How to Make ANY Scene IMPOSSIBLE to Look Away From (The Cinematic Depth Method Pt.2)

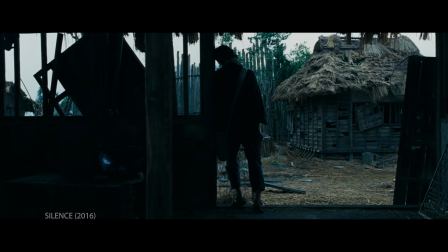0:00 As Jean-Luc Godard once said, cinema is truth 24 times a second, but without depth, it's just flat truth.
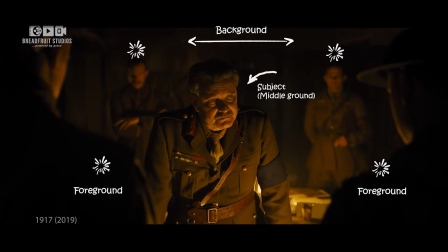0:07 That's just a fact. If you missed part 1 of our How to Create Depth series,
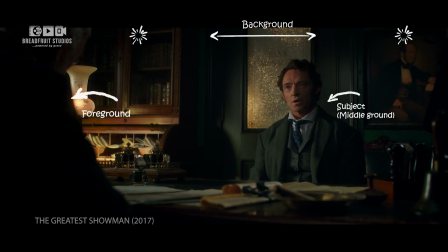0:12 where we broke down layering and composition tricks that cost $0 but look like $1 million, pause this right now and go watch it first.
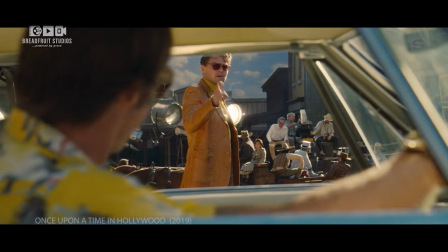0:20 It's packed with techniques you'll actually use on your next shoot.
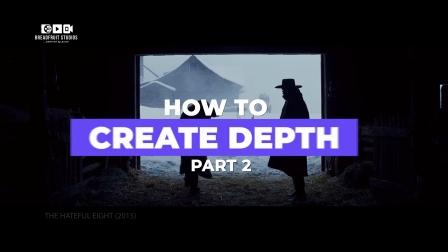0:24 This is How to Create Depth Part 2, and we're about to unlock the secret language of light, color, and space.
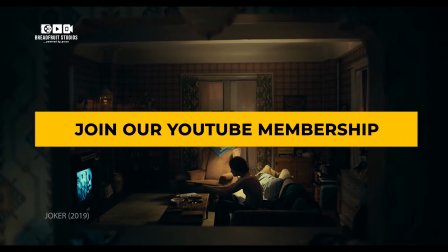0:32 Smash that subscribe button, and if you want even more, consider joining our YouTube membership for exclusive resources we don't share anywhere else.
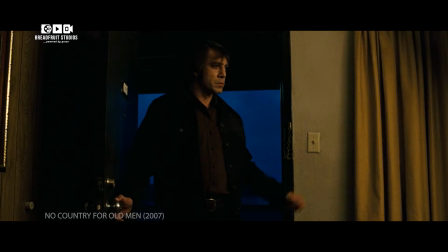0:41 And now, let's switch on the light. Lighting is how you sculpt space.
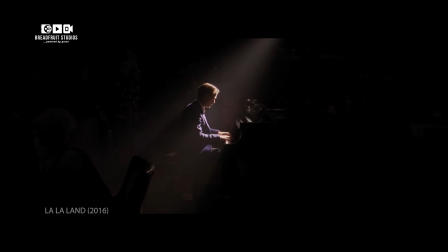0:46 It's how you create mood, focus, and dimension. And the best part?
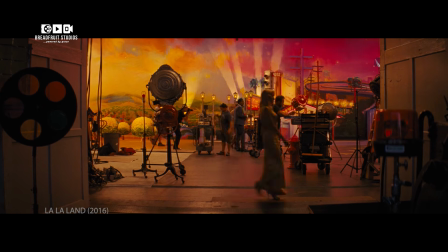0:51 You don't need a full lighting truck to do it. Just 3 simple techniques and a bit of creativity.
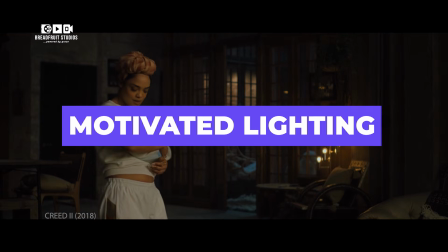0:57 Let's start with the most important rule: light with purpose. Motivated lighting means your light makes sense in the scene.
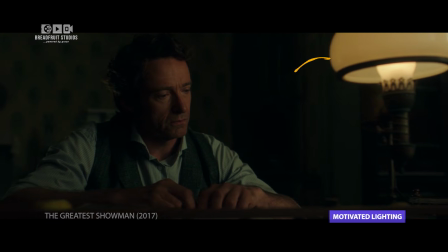1:04 It feels like it belongs, like it's coming from a lamp, a window, or a car headlight.
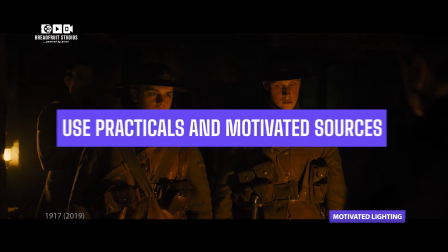1:09 Now here's the trick for creating depth. Use practicals and motivated sources to light your foreground and background separately.
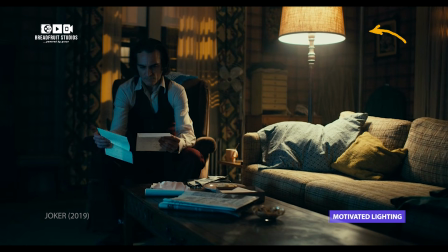1:17 For example, place a lamp behind your subject to warm up the background, while using a soft key light on the subject to create separation.
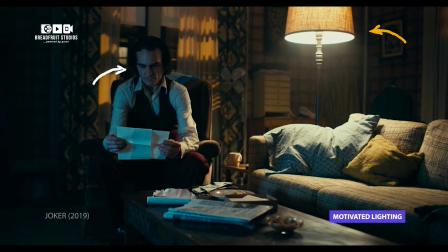1:26 This breaks the shot into layers: light, shadow, and color, each telling a part of the story.
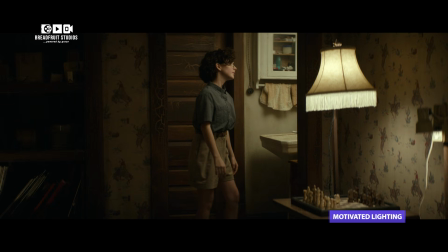1:33 You've seen this everywhere, from The Wife to indie short films shot in one-bedroom apartments.
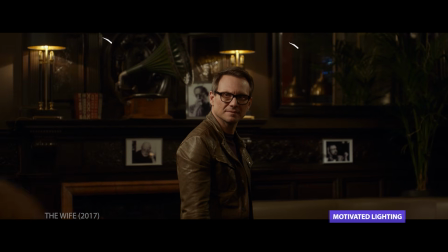1:39 It's not about big setups. It's about creating contrast and intention in each layer of your frame.
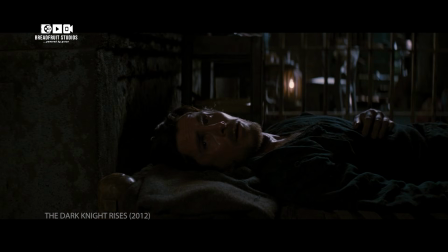1:45 Now, before we go further, let me tell you this, because it might sting.
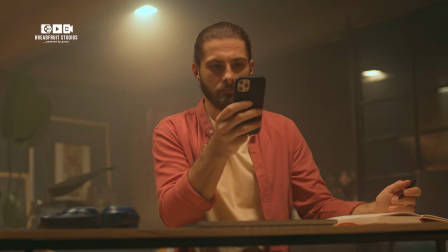1:48 You can light your scene perfectly, follow every tutorial, and still, people will ignore your work.
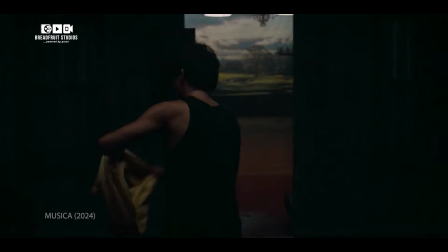1:54 Not because you're not talented, but because good-looking shots aren't enough. People don't remember pretty frames.
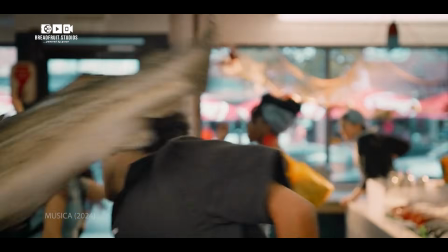2:00 They remember what pulls them in, tells a story, and makes them feel. Without that, even your best-looking footage gets scrolled past and forgotten.
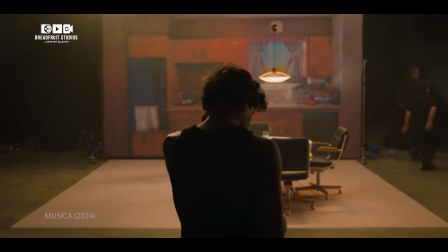2:09 And until you fix this, you'll keep grinding without getting the respect you deserve and doubting yourself.
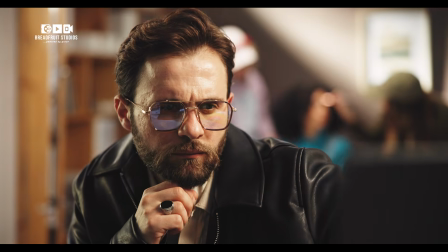2:16 But I'll tell you how to change that soon, so keep watching. Let's move into the next piece of the puzzle: shadows.
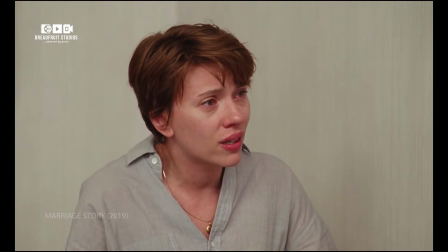2:23 Flat lighting kills depth. So introduce shadows.
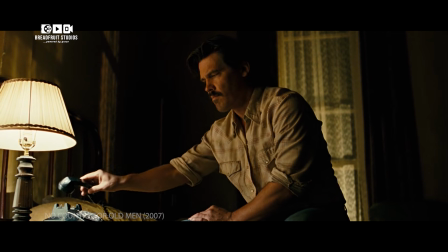2:26 Use a single strong key light positioned at an angle to carve out contrast across the subject's face or space.
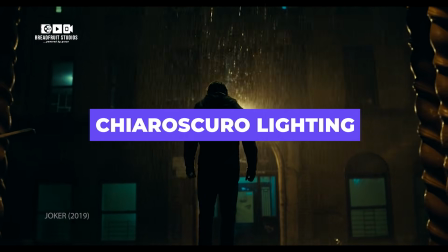2:34 This is chiaroscuro, the dramatic interplay of light and darkness used by painters like
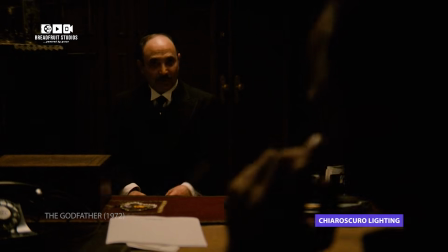2:40 Caravaggio and embraced by filmmakers like Gordon Willis, The Godfather, or Greg Fraser, Dune.
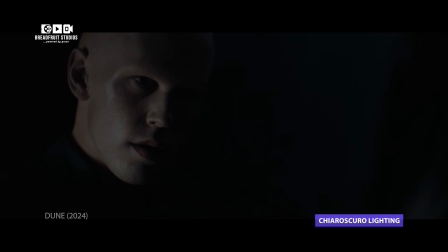2:47 Shadows define shape. They give the illusion of form and force your audience to feel what's hidden as much as what's shown.
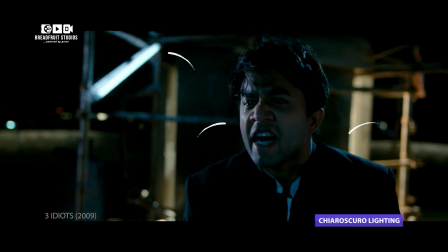2:55 It's not just dramatic, it's cinematic, and you can pull it off with a cheap LED light, or even a flashlight if you know where to place it.
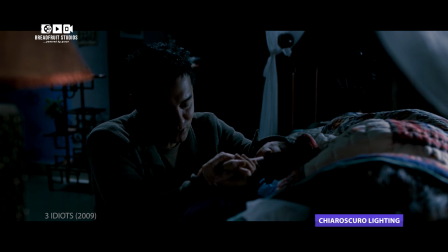3:03 Now here's one of the fastest ways to separate your subject from the background: backlighting, or rim lighting.
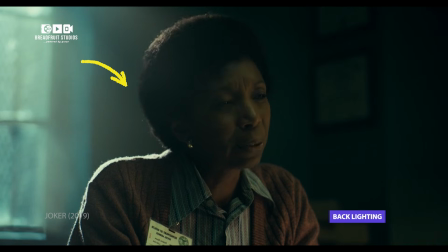3:10 Place a light behind your subject, angled slightly toward the camera. What you get is a glow or outline, tracing their shoulders, head, or hair. This creates a visual cutout effect, lifting your subject off the background, especially in darker environments.
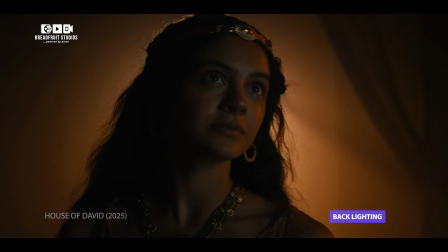3:26 It adds depth, it adds style, and it instantly elevates even the simplest scene.
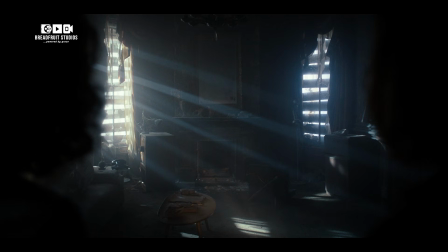3:32 Lighting isn't just about exposure. It's about shaping space, revealing emotion, and giving your image a sense of dimension.
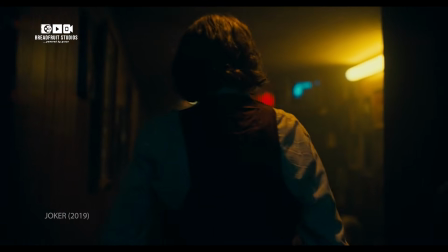3:40 Even when working on a budget, use motivated lighting to break the scene into layers,
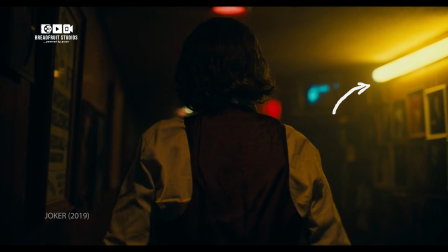3:46 shadows and contrast to sculpt your world, and rim lights to carve out your subject.
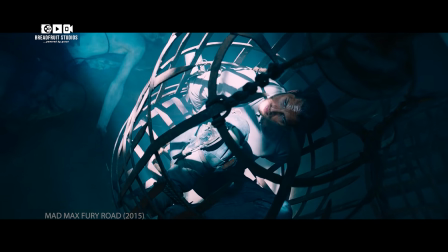3:51 Because when you master light, you master depth.
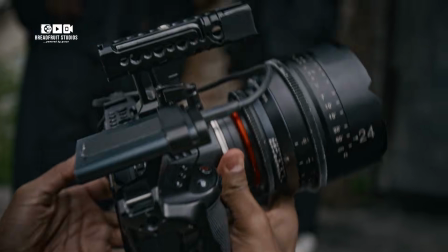3:55 You've composed your frame, ticked the right lens, and shaped your scene with light, but something still feels flat.
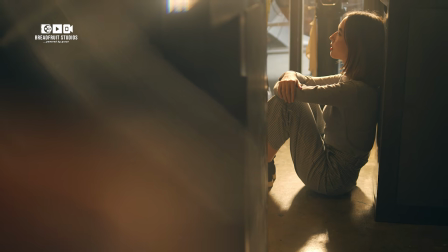4:03 Like your image is missing depth, missing that immersive cinematic feel.
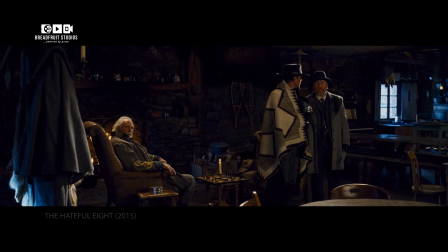4:07 So, here's the secret weapon most beginners overlook: color and contrast.
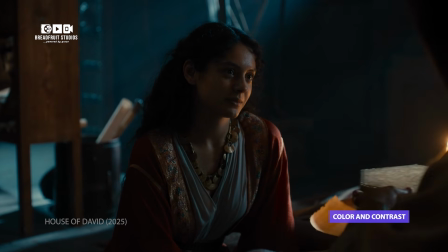4:13 Used intentionally, they can separate your subject from the background and give your shot visual dimension without moving the camera an inch.
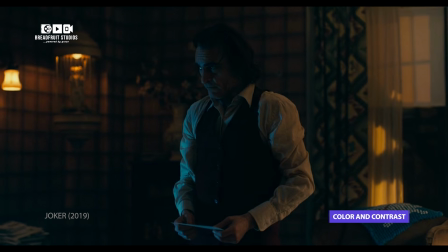4:21 Most filmmakers obsess over camera gear, but the real magic often comes from color choices.
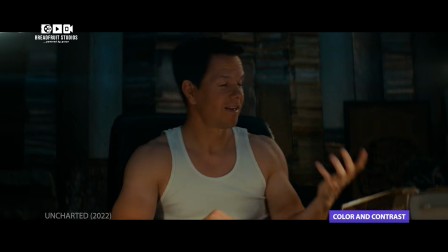4:27 So, let's talk separation. Use contrasting color temperatures between your foreground and background.
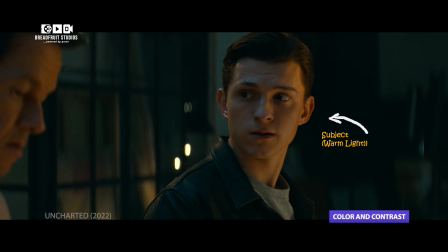4:33 Think warm light on your subject, cool tones in the background, or vice versa.
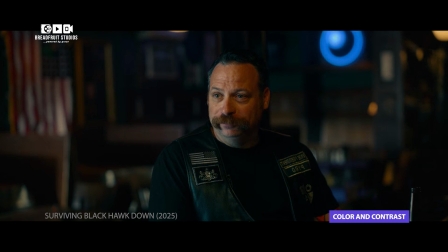4:39 This instantly adds visual layers.
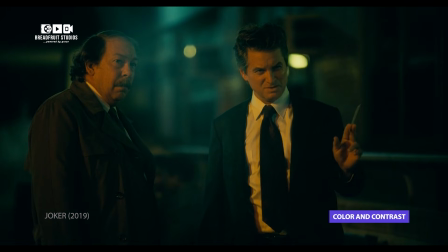4:41 In Joker, director Todd Phillips and DP Lawrence Sher used color to isolate Arthur Fleck in a world that rejects him.
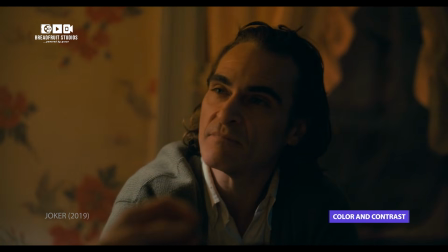4:50 His apartment scenes glow with warm tungsten, while the world outside feels cold and distant, filtered in blue or green hues.
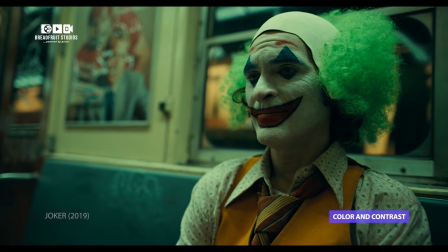4:58 Even in subway shots, Arthur is lit with warmer tones, surrounded by sickly greens that push him visually and emotionally apart from his environment.
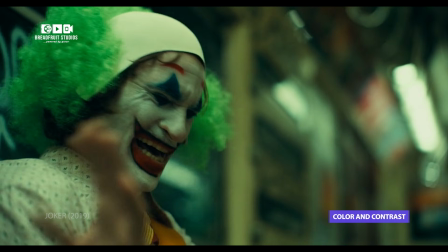5:07 This isn't just pretty lighting. It's emotional depth through color.
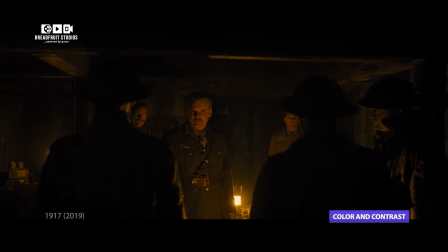5:11 And it costs nothing but intention. Warm colors advance, cool colors recede.
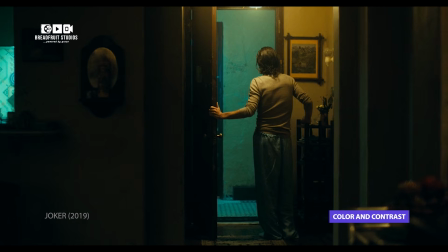5:18 So before you shoot, ask, can I separate my subject with tone, not just light?
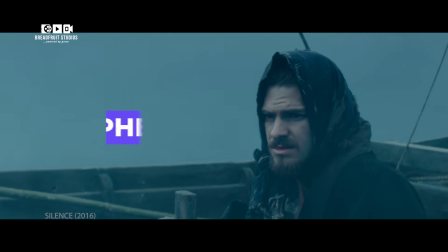5:23 Now let's talk air.
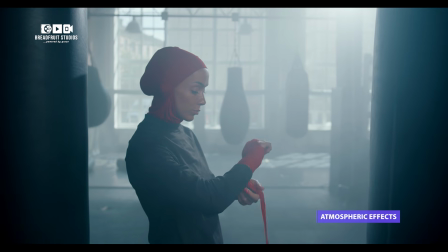5:25 We often think of lighting and lenses, but atmosphere itself is a layer, one that can literally fill your frame with depth.
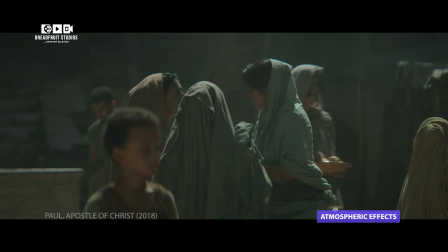5:32 So, how do you create atmosphere? Use haze, smoke, fog.
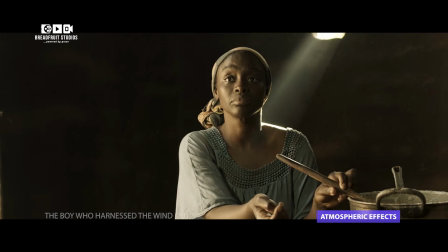5:38 This softens the background, reveals light rays, and creates aerial perspective,
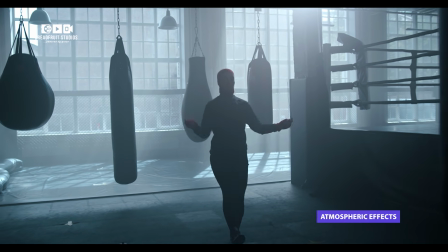5:43 making far-off objects appear hazier, just like in real life. In silence,
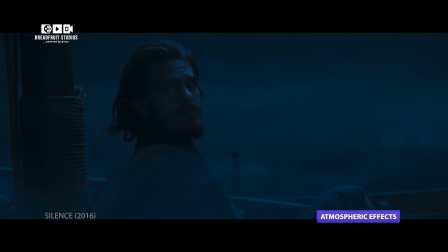5:48 Martin Scorsese and cinematographer Rodrigo Prieto masterfully used fog and smoke in the landscapes of 17th century Japan.
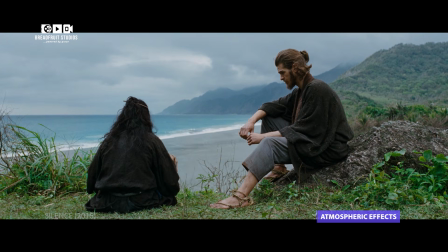5:57 Morning mists rolled through valleys, veiling distant trees and hills, making the characters feel small and vulnerable.
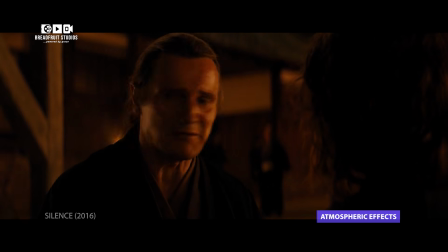6:04 In tighter scenes, incense smoke floated through shafts of light, adding texture to spiritual spaces and emotional moments.
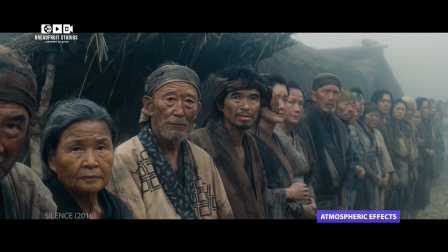6:12 The result? A world that feels deep, sacred, and lived in. And again, this doesn't require a Hollywood budget.
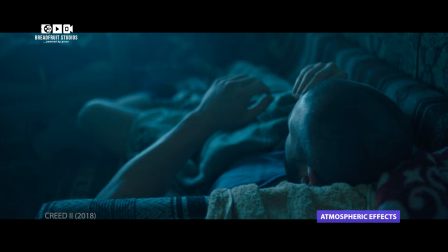6:19 Atmosphere is one of the cheapest ways to elevate your image and make your space feel like cinema.
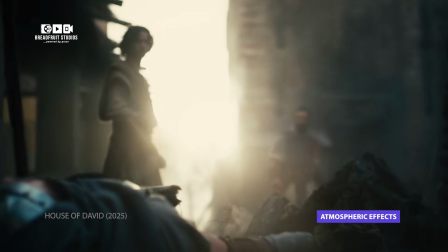6:25 Color and atmosphere don't just beautify the image. They shape perception, guide emotion, and add invisible layers of depth.
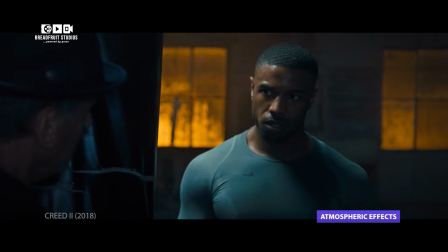6:33 Use color separation to guide the eye. Use haze and fog to create space between layers.
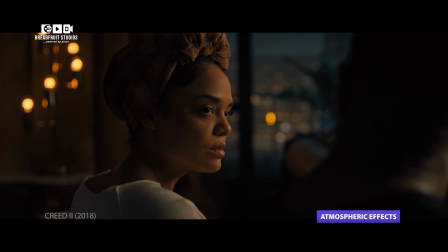6:40 And remember, you don't need big lights to craft cinematic depth.
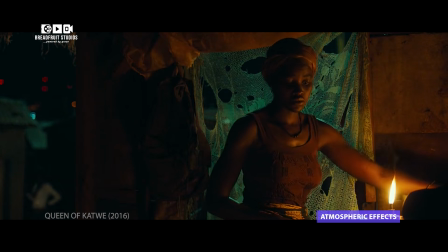6:45 Just a bit of smoke, some color contrast, and your viewer is suddenly inside the frame, not just watching it.
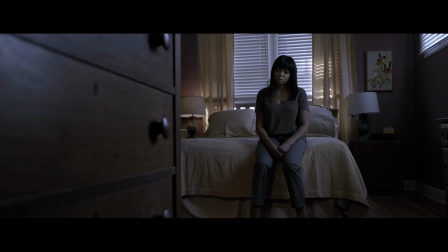6:52 Now the solution to the problem I told you earlier about why your films get ignored, even when they look good, is called the cinematic depth system.
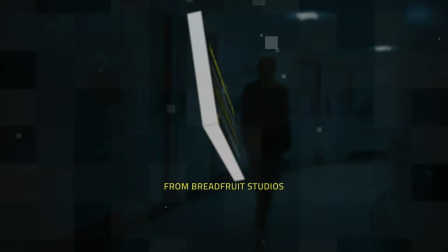7:01 It's not another guide full of tips. It's built to take you from overlooked to unforgettable.
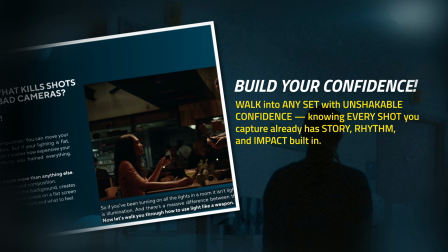7:06 It shows you how to turn any room, camera, budget, and frame into something unforgettable.
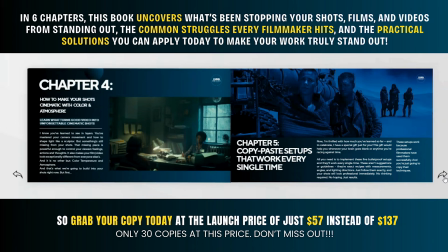7:12 It's packed with proven frameworks, practical exercises,
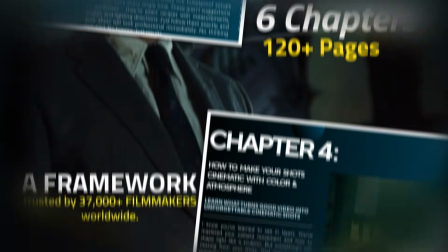7:16 and over 120 pages of exclusive content that guides you on how to make every frame pull your audience in,
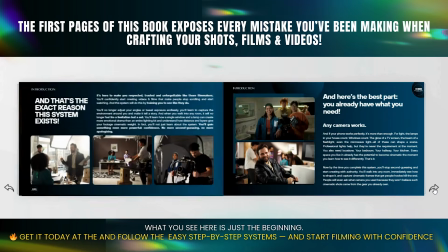7:23 tell a story that moves them, and makes your film a classic.
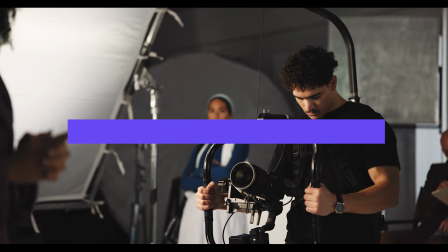7:26 With it, you'll stop guessing and confidently start creating shots that hooks and sticks in your audience's mind forever.
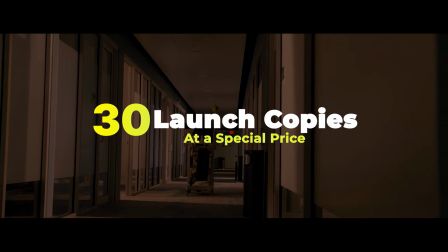7:33 And right now, we've opened just 30 launch copies at a special price, so more filmmakers can grab it.
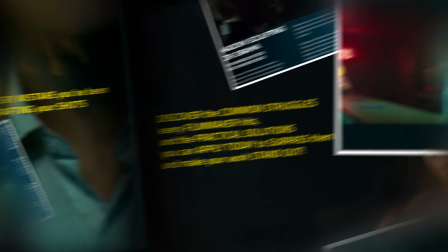7:40 14 are already gone. That means only 16 are left. Once those are claimed, this launch price disappears.
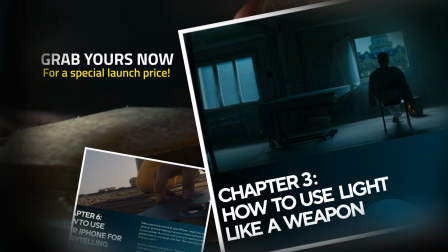7:47 And the best part is, you can even get it in your language.
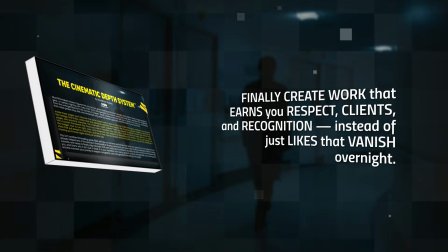7:51 So, if you're tired of being invisible, overlooked, and wondering why no one talks about your work or gives you the respect you deserve, this is your moment.
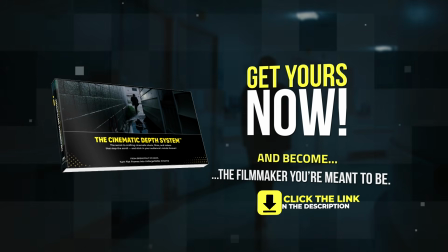8:00 Don't let it pass. Click the link in the description and check it out. Now, let's get back into the craft.
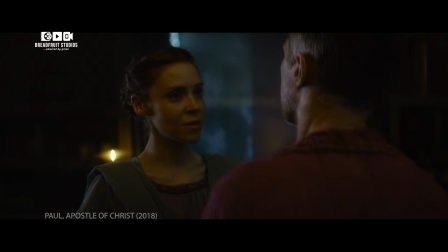8:08 So you've painted with light and carved atmosphere with color and fog.
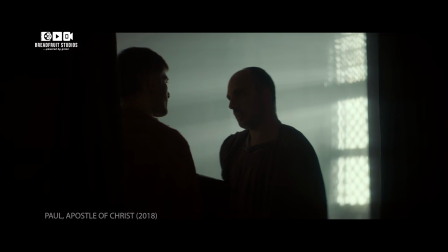8:12 Your shot breathes now.